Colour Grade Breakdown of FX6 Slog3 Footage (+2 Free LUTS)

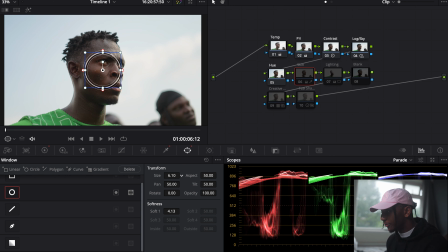if you just take a section of your footage on the skin, purely on the skin. So I've made a selection of just the skin tones here, and when I now hide that,
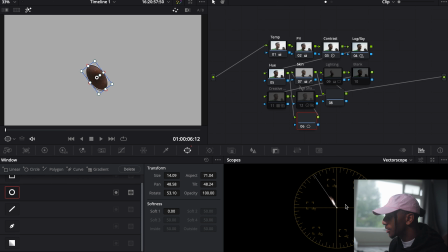so all you can see is the selection here, you can see this little glowing mark. That's representing what's on the screen right now, is pushing slightly to the red. Now this white line, that white line is the skin tone line. It's in every, you know, editing software.
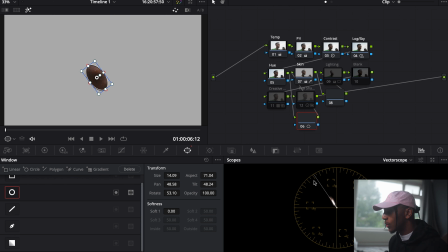When you're in the color grading section, when you're using the vector scopes, you can see this white line, and essentially it's like a base guide for where your skin tone should lie. So I can see this is quite magenta, quite red. So all I did was correct that by adding in some greens.
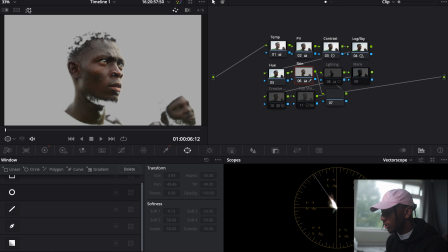And that is what I did here in this one. So you can see I've selected the skin based on the color. When you're using 10-bit footage, this is a lot easier because the colors come out a lot cleaner.
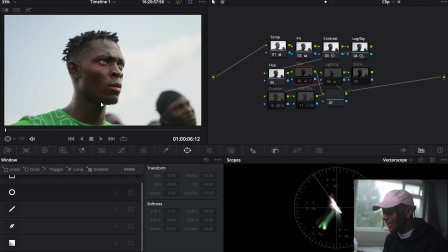But yeah, you can see all I've done is just slightly take out the red out of the image and make it a bit more realistic. And yeah, just put some greens into the image to counteract the red. After that, this was another shot where I added in some lighting. So you can see this crazy drawing around him here. Now, all this essentially did is add in some shadows.
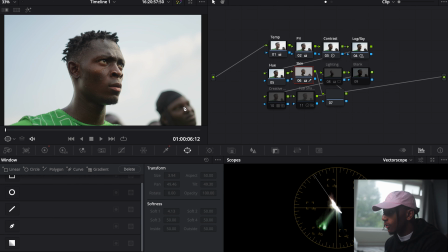So I can see just from this shot, you know, it was obviously shot in sunlight. The sun is coming from this direction. It's hitting it from here. So we want a little bit of shadows here to create some interest in the shot. Now, it's not to say we don't have any shadows there at all, but we can enhance that. You know, we can make it look a little bit more flattering by just adding some shadows there.
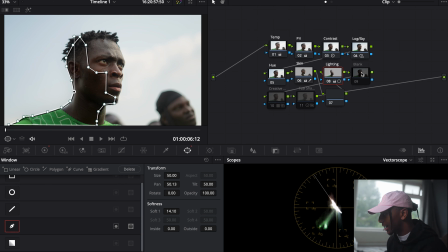So you can see instantly, this is why I have this blank layer here, just so I can select about you seeing the drawing. You can see instantly the difference that makes. You know, it's added in that contrast, added in, you know, that more interest and more depth in the image just from having some shadow there.
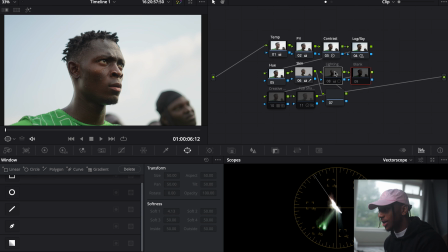Now, was it difficult? No. Did it take a bit of time? Yes. Just, you know, tracking down, going around his face. Now, I might be thinking, oh, I guess my my key light has died. That's great. Just set that to the side. I guess we'll continue in darkness.
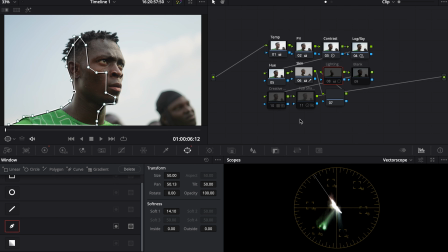So you might be thinking, okay, that's great, you know, making this side, this shape darker, this side of his face darker. How is this going to work when the camera is moving? And in this shot, it does.
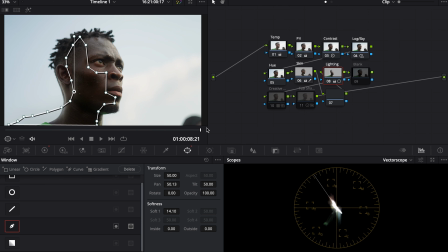Now, I purposely left it like this just so you can see, but you can see it's not quite, you know, working correctly.
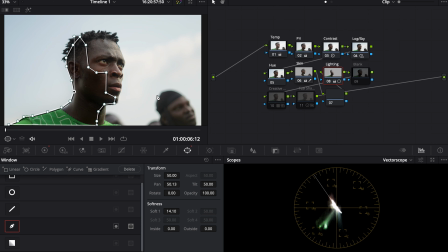But something you can do on DaVinci Resolve, you can do it in other editing programs, but it's a little bit more difficult. But something you can do is track. So all I need to do is come here, press play, and you can see all these tiny little lines, all these things happening there.
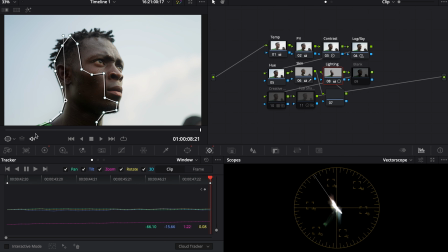So it is tracking the selection I made here to him.
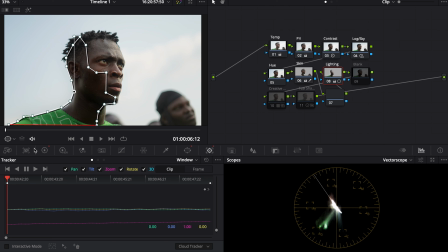You know, it is seeing where it is there, and regardless where the camera is, that's where it stays. So it's not coming out of position. You can see just if we reference here on his chin, it's staying locked to his chin, even though the camera is going back and forth.
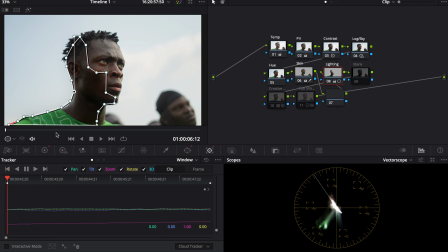So that is one of the benefits, again, of DaVinci Resolve, and why I've chosen to use this grade in that way. I've chosen to do this lighting because I know the lighting will stick to him. So I have that darkness to him, and you can just see the difference,
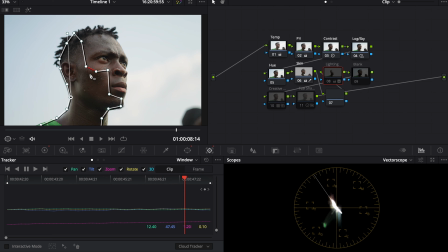because we don't want a flat image where, you know, the skin tones look even across the whole thing, because, you know, there's just no interest, there's no depth. But having this, we now have a dark to light. We have a bit more inside the image. And all I did once I selected it, literally just brought the exposure down.
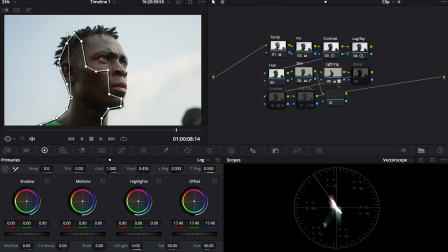It was on 25, but I brought it down to 14. Where are we going? 14 and a half. And yeah, that is the first two layers. So as I said, we have the correction layer, which I guess technically this should be in as well. This is to balance the image back out. Then we have the look, correcting the look to how I want it.
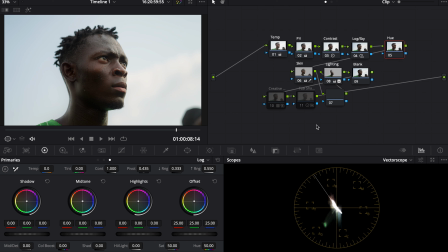And now we move on to the creative side.